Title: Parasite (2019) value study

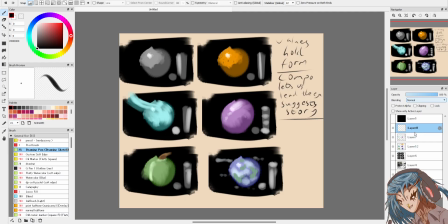intentionally confuse the viewer.
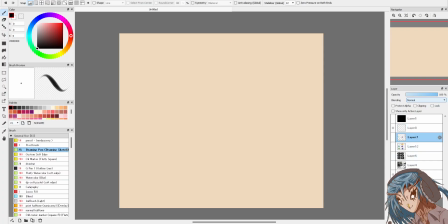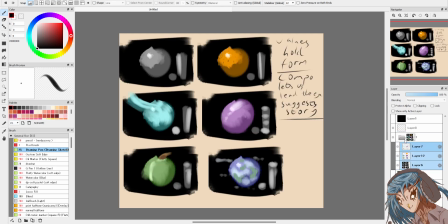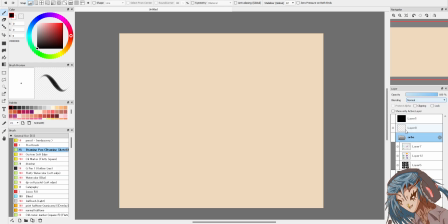You might want to intentionally confuse the viewer by depicting uncertainty, by depicting anxiety, unsettling, confusing.
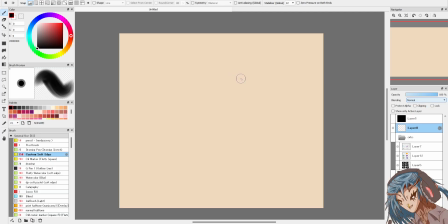Break the expectation by purposefully going against what the user expects to see, but you still maintain the value structure.
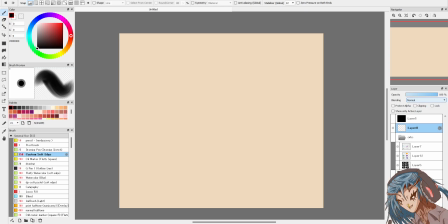You still maintain the value structure every time. There's a shot from Doctor Strange.
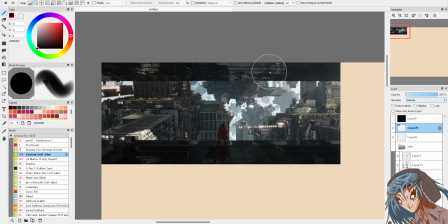This scene is intentionally disorientating
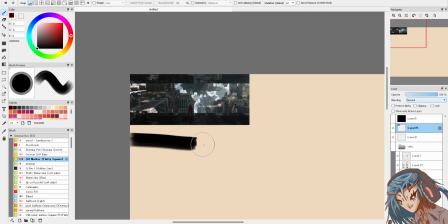because of associated shapes. I've already done this one. 2-bar setup,
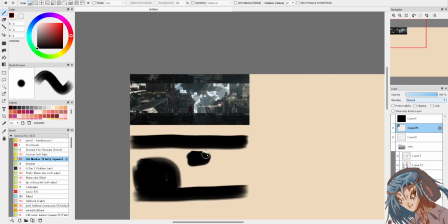cubes in the background. Why is it disorientating? You have buildings that you don't expect to see at angles, but they're still recognizable as buildings. You still have to maintain recognizability every time.
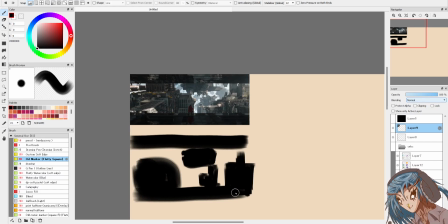How do you do that? With value. Value holds the structure.
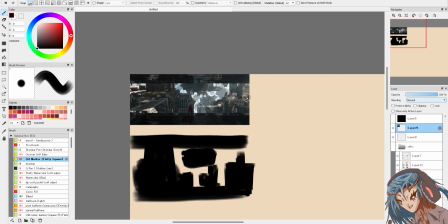Value holds the structure, however,
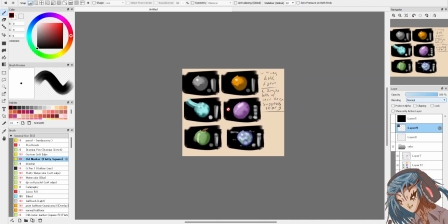material and texture
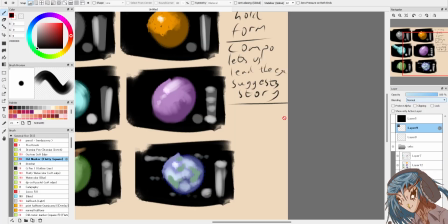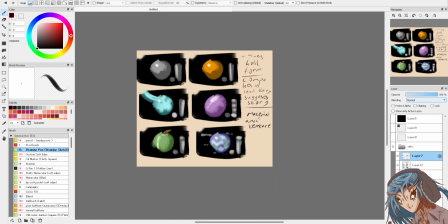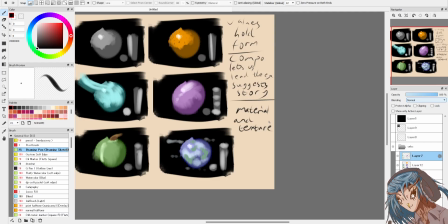is what differentiates it? It's what sets them apart.
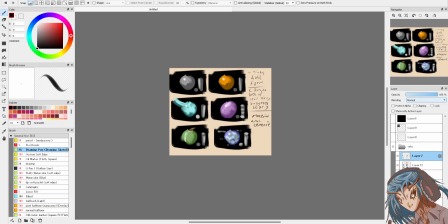It's what? Material and texture is what?
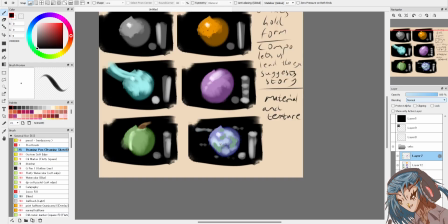Not makes it interesting. No, that's wrong. Material and texture tell us what it is.
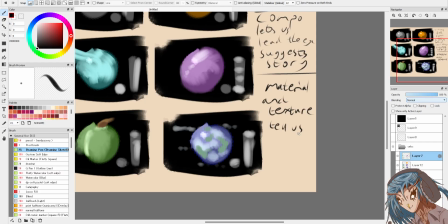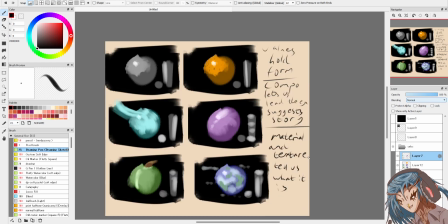Values hold the form. Composition leads the story. Material and texture tells us what it is that we're actually looking at.
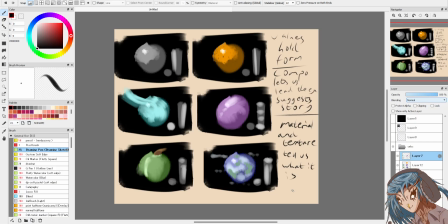Because you can't depict material or texture without light. Light tells us everything else that we need to know.
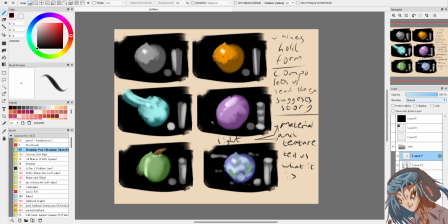Light is the third component of an interesting image, because light informs everything else. We're trying to depict form.
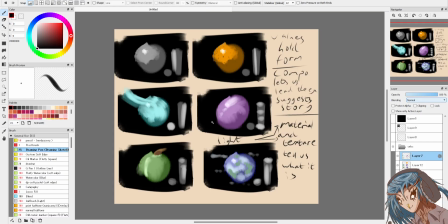Because form is what the world is composed of. How do we do that? We do it with values. Values break it down and make it readable.